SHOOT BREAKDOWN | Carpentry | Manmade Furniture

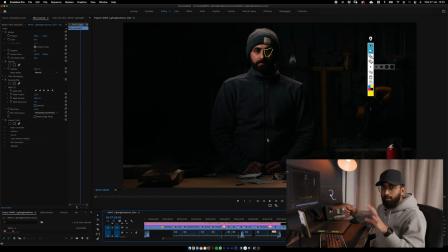(9:45)
the outside light had just gone so what we started off with the wide shot we had the light coming in from the background we had the practical light as it were coming in from the back and that's why i match the Nova on top to emulate more of the window light coming in.
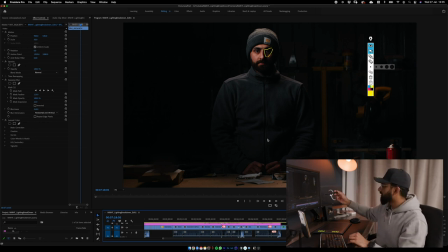(10:02)
But by the time we got around to filming this, obviously the daylight had gone. So where there would usually be some daylight coming in would be on this window panel here. And there's pretty sure there's one there as well. So these guys would be spraying in on him. It was just giving a little bit of separation between Ricky and the background. But let's carry on.
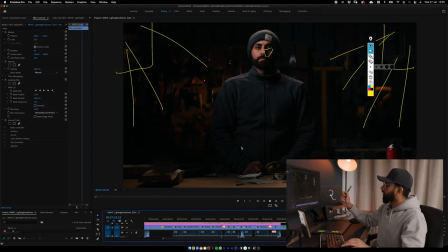(10:21)
Afterwards, I turned on the 120D. Now the difference of the 120d that that makes so you've got daylight lighting all around and just to create a little bit more separation with colors i added the 120d with a cto so a bit of orange gel over it just to separate the him in the background that little bit more
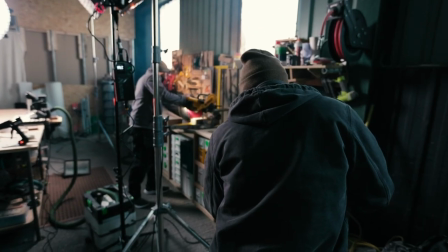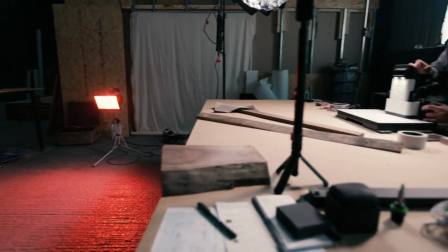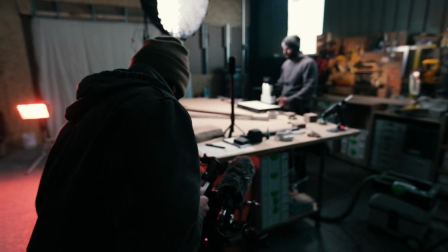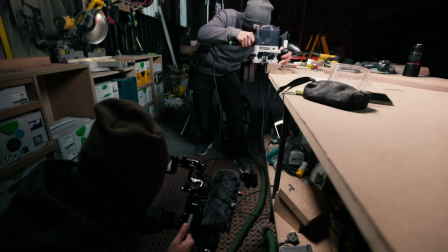so yesterday it was really cold it was really cold inside the unit it was at a point where we couldn't even feel our hands and we just wanted to get home we just wanted to get in some heat so i don't ever do this i don't ever leave my kit set up anywhere but i had to do it yesterday it was just too just too cold and i couldn't couldn't bear packing it up and just yeah i don't know why as well yesterday i kind of stupidly wore shorts and i just couldn't deal with it anymore so we left the kit there we left the lights all i took home was my c200 kit my lenses my r5 and we're heading back now to the unit to go and collect it the following day of the shoot and it has been snowing this whole morning and it looks
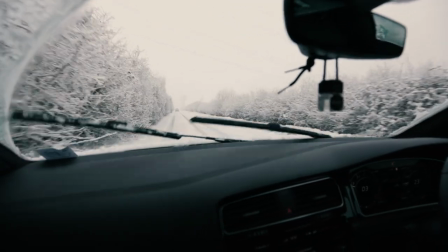(11:46)
incredible one
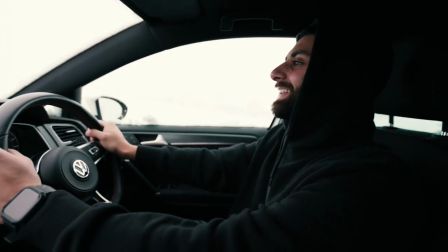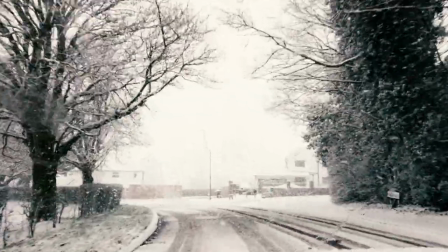thing we're really lucky with is the drive into the unit into the area is absolutely gorgeous but
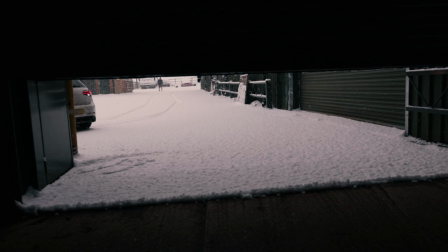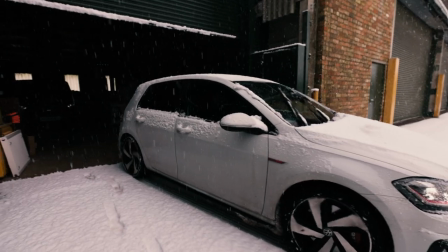that's pretty much it for this video that's the lighting breakdown the lighting i was using the camera i was using the rig i was using the lenses i was using that's pretty much everything about that shoot now even though it's freezing it was really nice to be back out there filming and filming another project for man-made furniture and it was also something completely new for me to film more behind the scenes content breakdowns you know walking around with a camera just breaking things down how i'm going to do things what i plan to do and if it actually works if there was anything that wasn't spoken enough of if there was anything that wasn't detailed enough just drop me a shout drop me a dm whatever you want to do i'll try and help and hopefully you can try and create this kind of lighting setup in one of your videos